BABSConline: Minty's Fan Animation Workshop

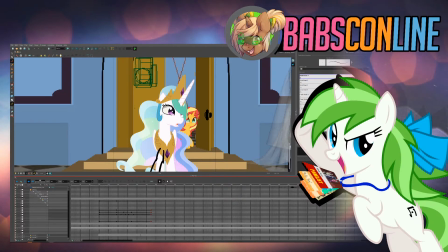1544s
and you get a good idea. Like you have Sunset in the frame. She doesn't move much, but she needs to be there.
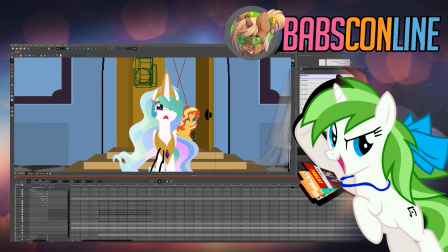1550s
You have the way that she moves her head. So she really goes, and I wanted to have a good idea of the.
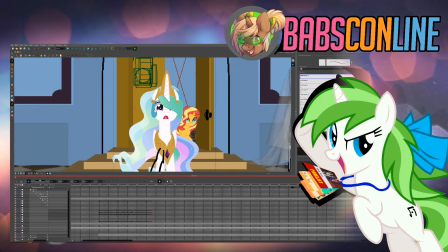1559s
I wanted to have a good idea of the shock. So all the eye expression, head movement, and then you have the.
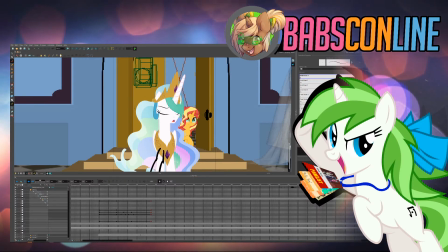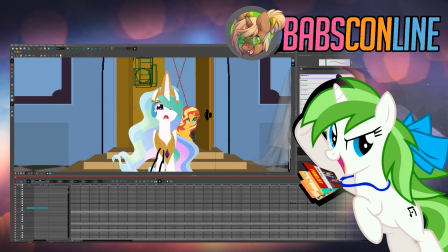1583s
There we go. One of the things with her head is that when she moves, she goes with a head movement that goes down, just to try to push a bit further. And as she moves her head, it actually goes a bit down to try to make an arc.
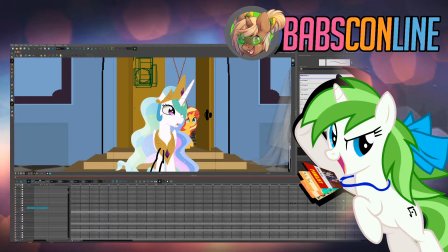1603s
And then I play a bit with the neck animation just to get the. One thing is interesting with actually it also applies to 3D animation, but they don't actually look at each other that much. And part of it comes from the fact that you need to actually,
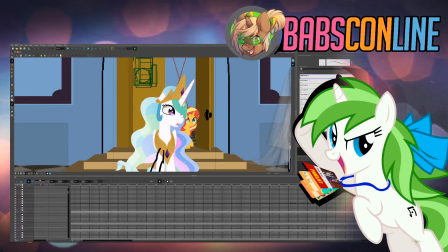1623s
as a viewer, you need to see their eyes much better than they need to see, because they're not, they're characters, so they don't matter as much. Could I say that?
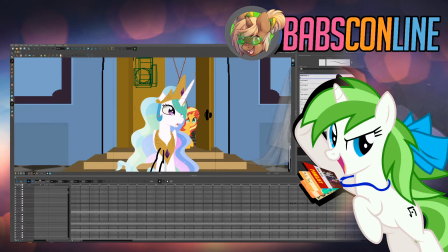1640s
Doesn't need to be as accurate for them as it needs to be for you as a viewer, to get a good idea of what they feel like, just give it their eyes. You get their shock reaction. And one of the great things with Toon Boom is that you can actually export the layers separately.
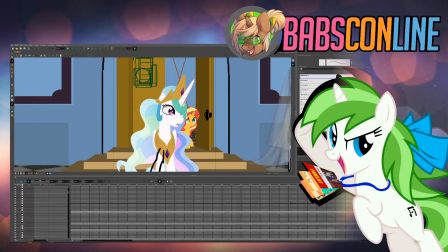1661s
So when all the animation was done, and it actually took a while, and not only that, but I actually had to redo some of the animation because I was looking at basically how it looked like in
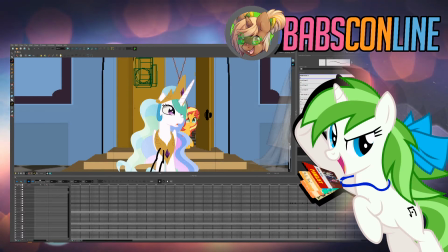1678s
preview itself, because I did teaser for the project and I realized the animation was not as good as I wanted.
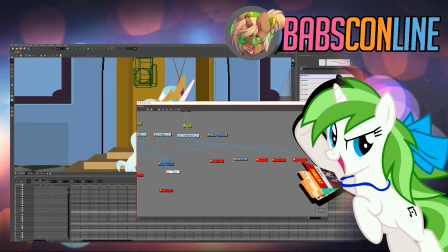1687s
But yeah, all the layers export. You have those write nodes, and those write nodes,
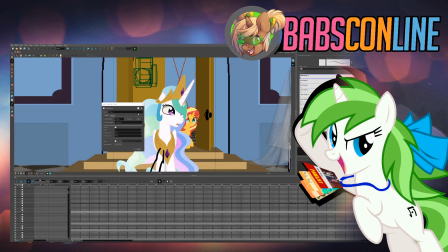1693s
they basically just export a sequence of PNGs, which are then imported in After Effects.
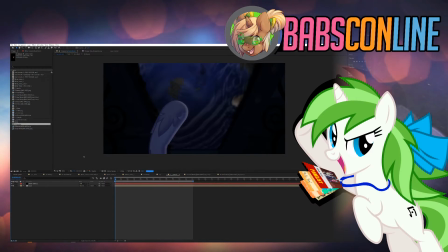1701s
Let's that thing. Yeah, After Effects not only eats a lot of RAM, but it eats a lot of hard drive. So let's actually empty it first.
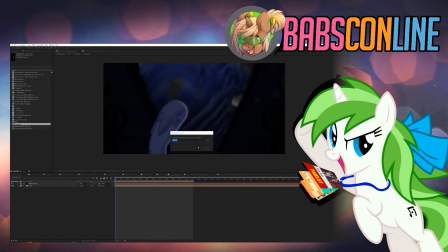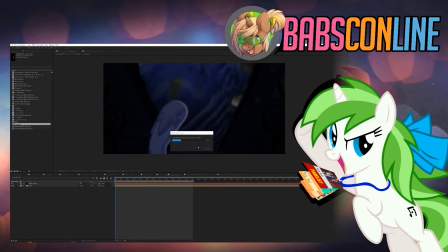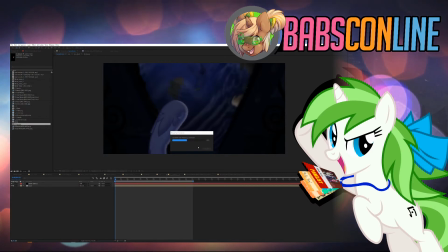1746s
One thing to note as well is the colors. I could have done some of the colors directly in Toon Boom, but it wouldn't look as good. So I basically did the shading in After Effects, and I did some guess of how it would look like in Toon Boom. Basically, I had a good idea of what I wanted as the look.
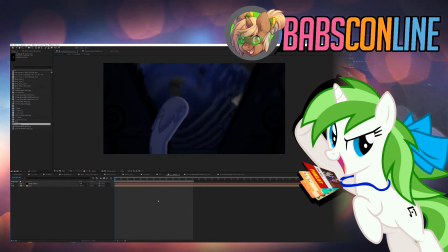1770s
So let's preview it as a quarter rent.
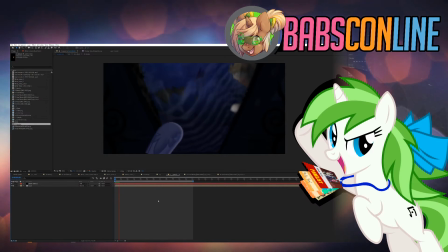1785s
Yeah, it's pretty slow. You have to preview it first and take guesses.